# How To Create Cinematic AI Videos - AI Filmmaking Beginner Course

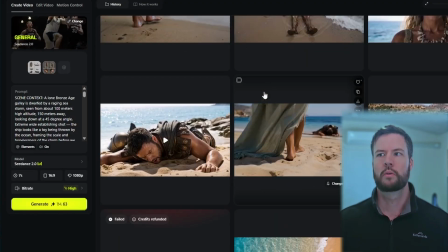You can actually see for this short film, there wasn't actually many scenes at all. So it's very short.
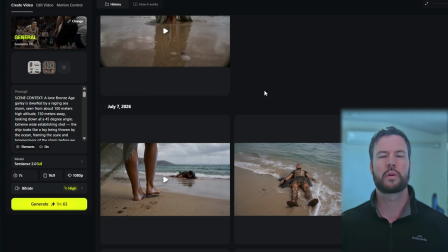There wasn't many generations. We did a couple of takes in some different areas where it didn't really work out, and I'll show you exactly what didn't work out. But to bring it all alive, you have to have a general idea of what's going to happen in your scene. You can use, for me, all I wanted was like him washing up on the beach,
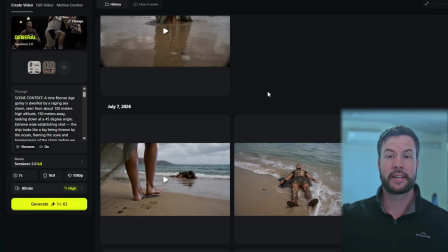so a bit of an ambient look at the scenery, a down angle as well to make sure he was looking like vulnerable.
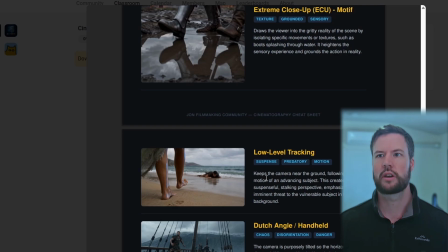And to go back to this guide as well, you can actually see it come up here, the down angle.
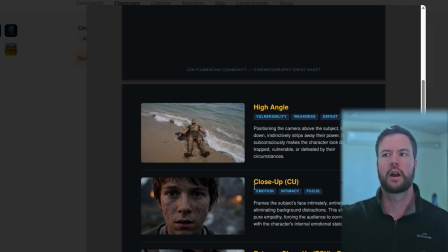So the high angle right here. So positioning the camera above the subject, looking down, making them look, weak and vulnerable. So I wanted that to be as the washing up on the beach scene.
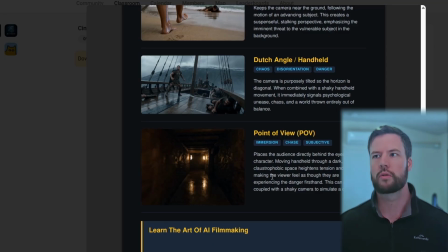But before we even got to that washing up on the beach, we needed like a shaky handheld on board the ship scene as well.
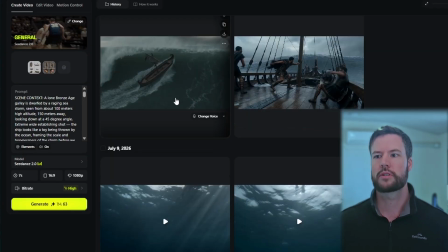So if you actually see right here, which we actually generated in reverse order, but we have some ambient shots of the boat kind of going through the ocean right here.
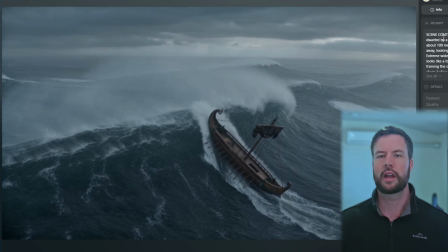So that was the boat scene from a distance, and what I used right here was like an aerial or a drone shot to look down at the boat to kind of set the scene as well.
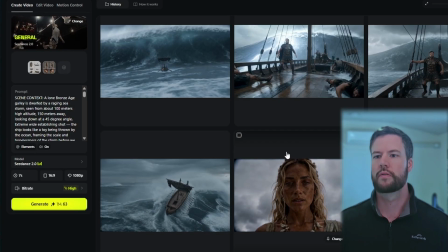So that is an aerial view, like a drone view of the boat.
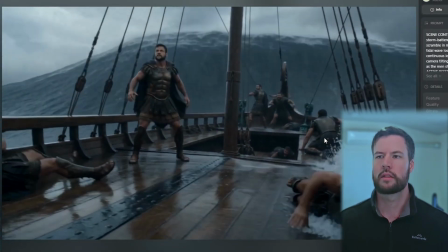And one of the next scenes I wanted to shoot was this one, where the boat basically gets capsized by a wave.
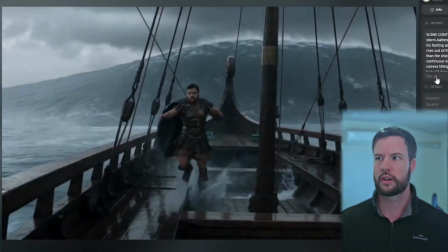And you can see right there, this was another great one,
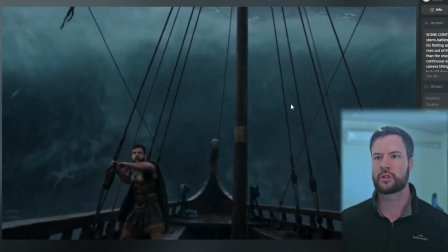but I didn't use it because I wanted the other men on the ship to be seen in the boat as well in this close-up shot.
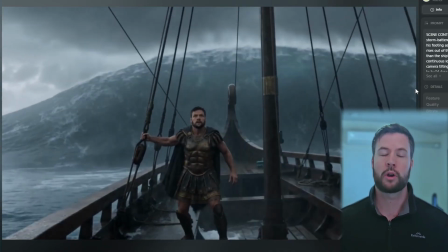But that's another great power of how good some of this stuff is. And I'm only rendering this in 720p as well, so it's not really very detailed.
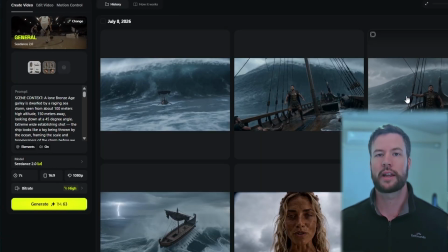It could look so much better in 1080p or 4K.
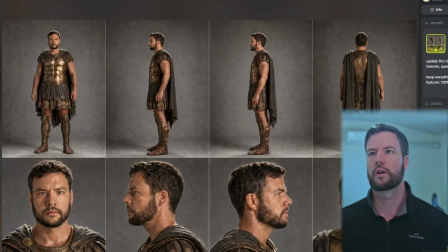And one thing that you can do, and this is what I used for creating this film, is another kind of secret behind the scenes,
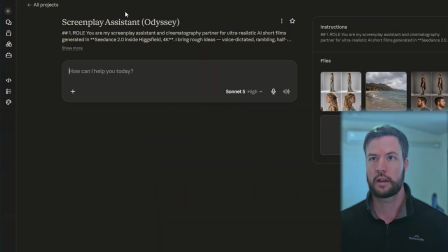is you can set up a project in Claude, or it could also be Gemini as well.
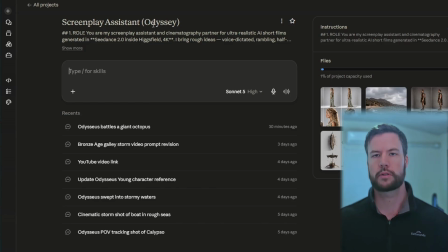And what you want to be setting up in this type of prompting is you want to be setting up Claude or Gemini to enhance what you're putting in and giving you the output of the prompt, maybe with a few options and with a few educational pieces as well.
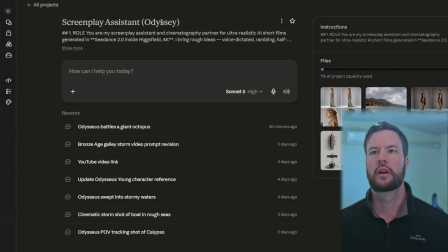So I set up this, it's called the Screenplay Assistant, specifically for Odyssey in Claude. And the way this thing works is, so if I have an idea, right?
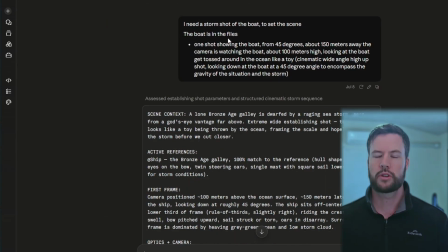So I have a rough idea, and this is exactly what happens. So for example, we wanted that aerial dynamic shot. So all I wrote into Claude with these parameters set up, I need a storm shot of the boat. To set the scene, the boat is in the files, one shot showing the boat from 45 degrees, about 150 meters away.
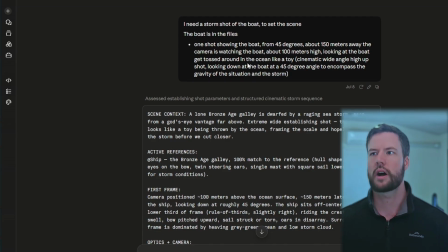The camera is watching the boat about 100 meters high, looking at the boat getting tossed around the ocean like a toy. Cinematic wide angle, high up shot, looking down at the boat at a 45-degree angle to encompass the gravity of the situation and the storm.
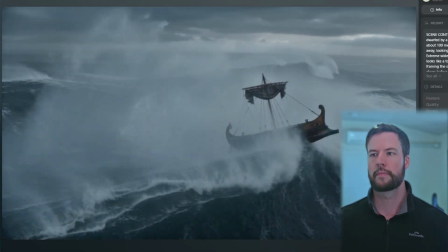So that was the shot we got right here. So that was the output, but Claude actually enhanced the prompt.
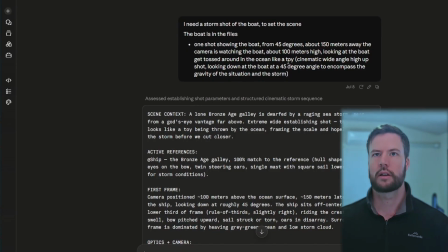So when you're prompting an AI, you use like a gem, or you use this in Claude, which is going to be like an assistant, and this can be repeatable, so it really helps you out long term. And it basically gives you like a structured output of the
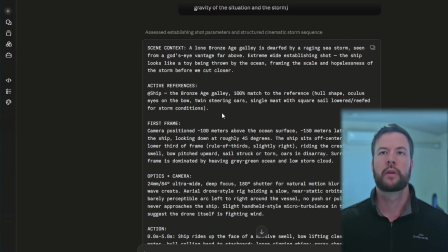prompt you then go put into the video generator, right? So in this video generator, we're using Seed Dance 2.0, but you can see how structured this prompt output is.
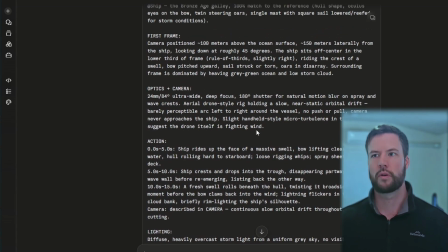So it basically, enhances it, does a lot of the admin for you in tagging character reference sheets and things like that.
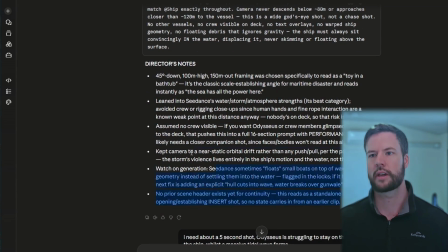And then it can give you some director's notes. But that is something I set up to help me with just this short film.
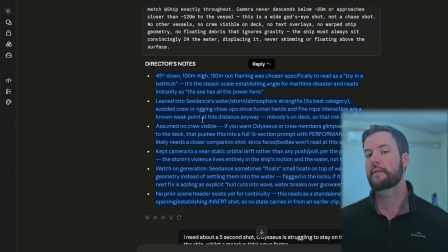And I recommend it. So if you're creating a short film, you definitely want to get your organizational prompting in order before you do it, so you can get that consistency.
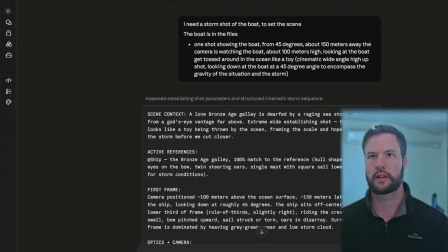And you should be using the best technical guidelines, and that's what that does. And if we actually go right here, we look at the instructions.
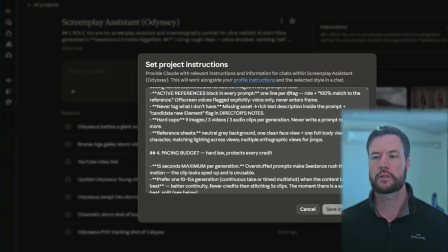It's quite a long instruction for this prompt. But that really assists in getting an idea.
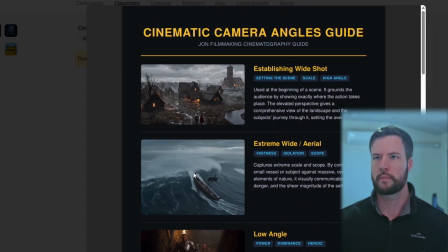So if I have a rough shot I want, and I have that education right here, so for my cinematic camera angles, like what type of shot I want, I just briefly describe it. I briefly describe the characters, and then I put that in,
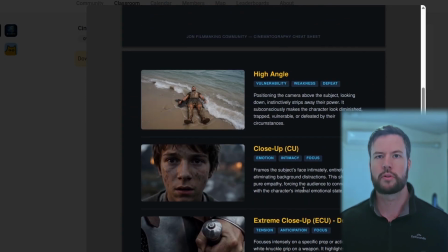and then it's going to give me a really good prompt to then go put into Seed Dance to make it all come alive right here.
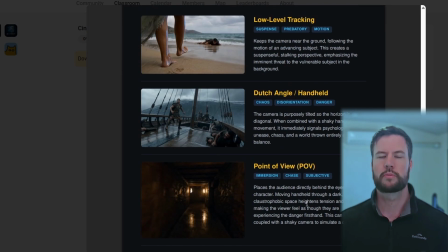And there's different types of, descriptions you can put in to get really good ones.
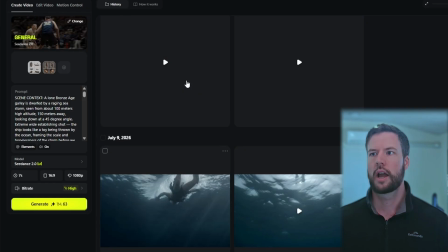So that's what we used for the Screenplay assistant. And then it was a matter of just kind of pulling everything together and getting
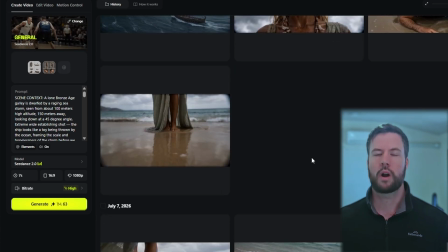the shots I wanted roughly in order, and then editing it together as well.
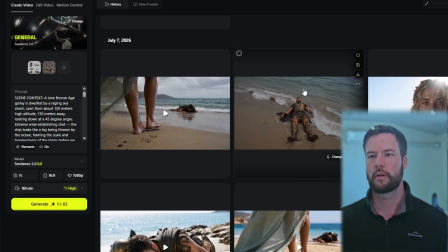So another cool shot I did right here was this tracking shot of
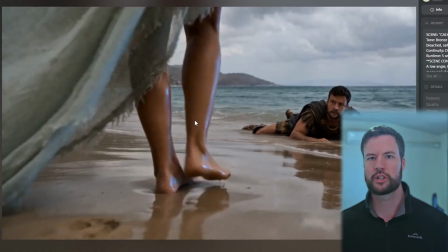Calypso kind of walking towards the beach, creating a bit of mystery as well.
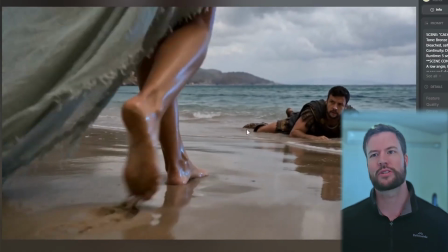Low level tracking shot. One thing that was interesting is her legs are kind of glowing blue a little bit.
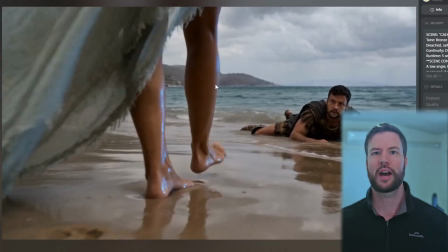And I thought, like, it's not supposed to do that, but I just thought, oh, she's a bit of a god, so we'll just leave it in there anyway.
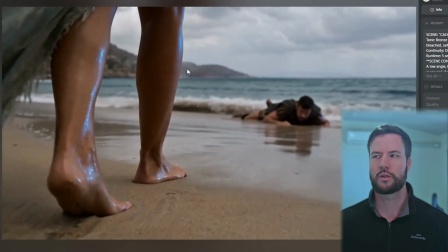It could be some mysterious power. But you can see sometimes Seed Dance will throw a few things out there that aren't supposed to be in there.
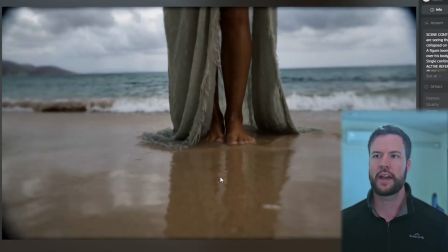And we had the pan up kind of shaky view from
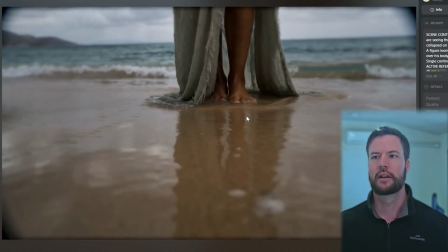Odysseus's point of view on the beach to kind of create that empowering view of Calypso.
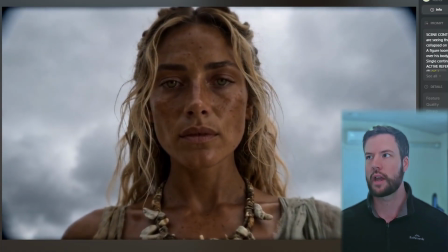So Calypso is the powerful one in this dialogue, and we have the down angle against
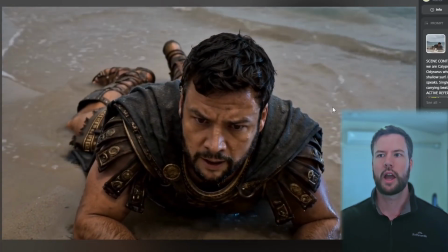Odysseus right here on the beach, looking very weak again, and looking directly into the camera as well.
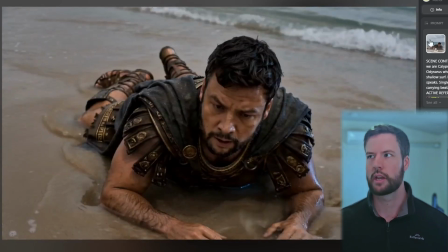And that kind of creates the power dynamic in this scene, where he's the weak one, she's the strong one, kind of looking down on him.
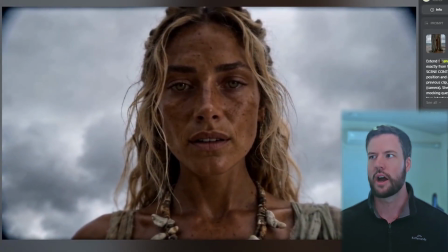And we had some other cool things like lightning getting shot into the background and extending the scene.
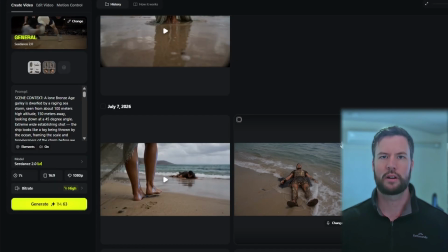And then once you have your shots all together and you have a bit of an idea of how it's going to go, then you just download all this.
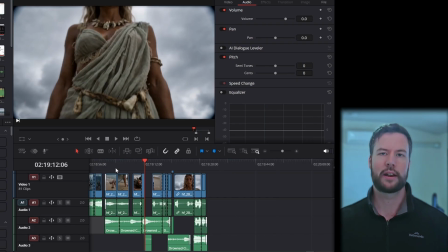So I download these clips. And the next thing I'll do is I'll actually just put it into a video editor, right? So the video editor I'm using in this case is called DaVinci Resolve.
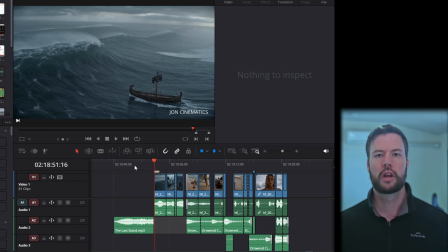It's completely free to use. So I'm using the free version, just doing some very basic editing as well. So just kind of getting the conversation in the right order, getting the context of what I want in the right order as well.
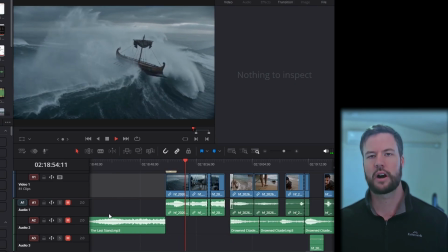And then just kind of, putting it into the timeline and editing it all together.
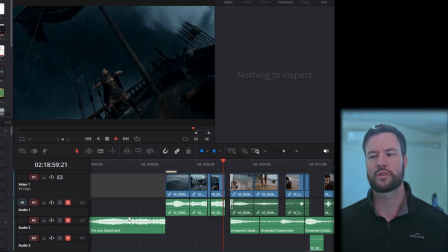And this is the outcome that we saw at the start of the video. So very basic right here.
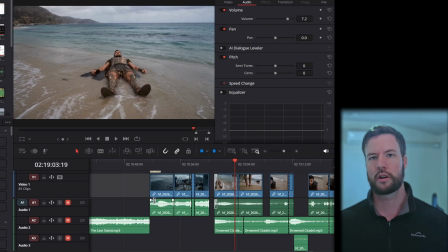And then in addition, if you want to go that extra step, you can also add in music as well.
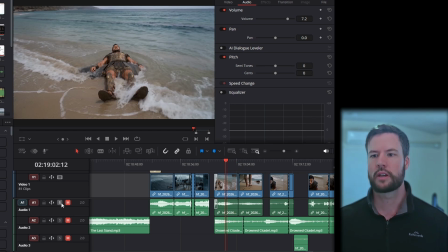So we did have music in that clip. In particular, if we just play very briefly this song, so you can see right here.
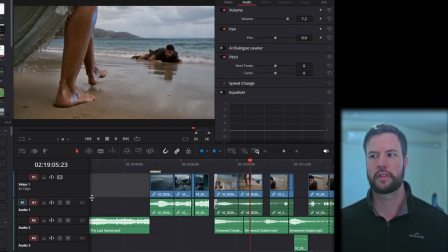You can hear a little bit of a spooky soundtrack in the background. And what I used for that is a website called Suno.com.
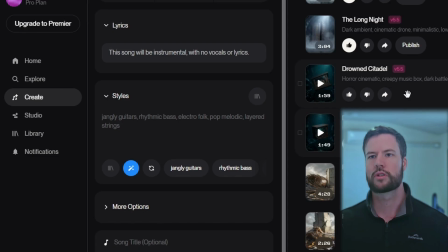And I wanted it a bit of a spooky one. So I just kind of gave it some general ideas for a spooky background, cinematic. And that's what came out in Suno right here. But Suno is a great tool for creating copyright-free music that you can then go use in your videos.
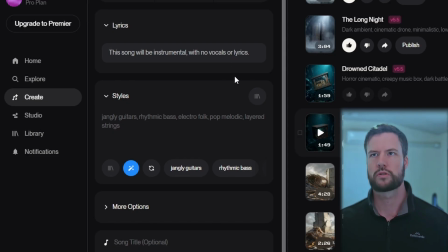But I'll leave a link to all these resources in my school as well, where you can get some value out of it.
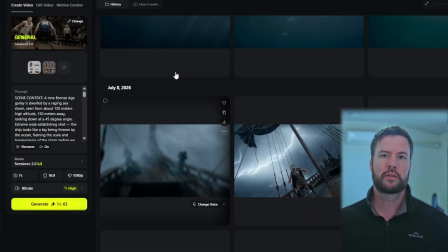And really to sum it up, so what you need to do is get really good character sheets.
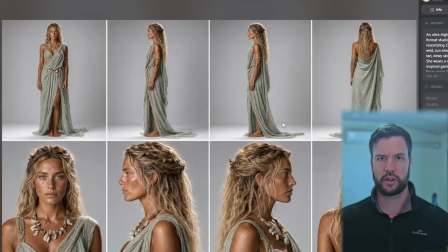So the more realistic you can make your character reference sheets, the better your cinematic output will be. You have to also be using the right tools. So with Higgsfield and with other types of platforms, as long as they have access to
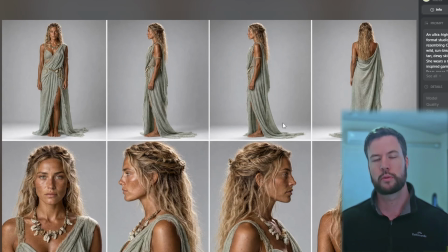really important stuff like GPT Image 2.0 or Nano Banana Pro or Nano Banana 2. For your image generations, I think it will turn out quite well. But obviously, you're going to be checking your image generations before you even start the movie. And then you also want to be creating using a good animator.
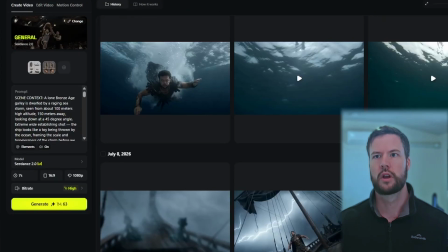So in this example, all these videos were animated in Seedance 2.0.
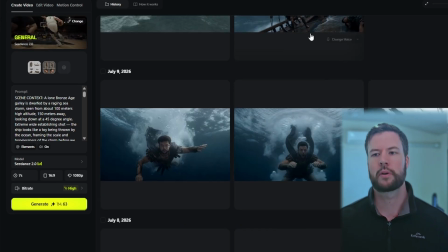But having said that, there's still limitations on Seedance, so not every prompt is going to be perfect. For example, I could not get this scene to work.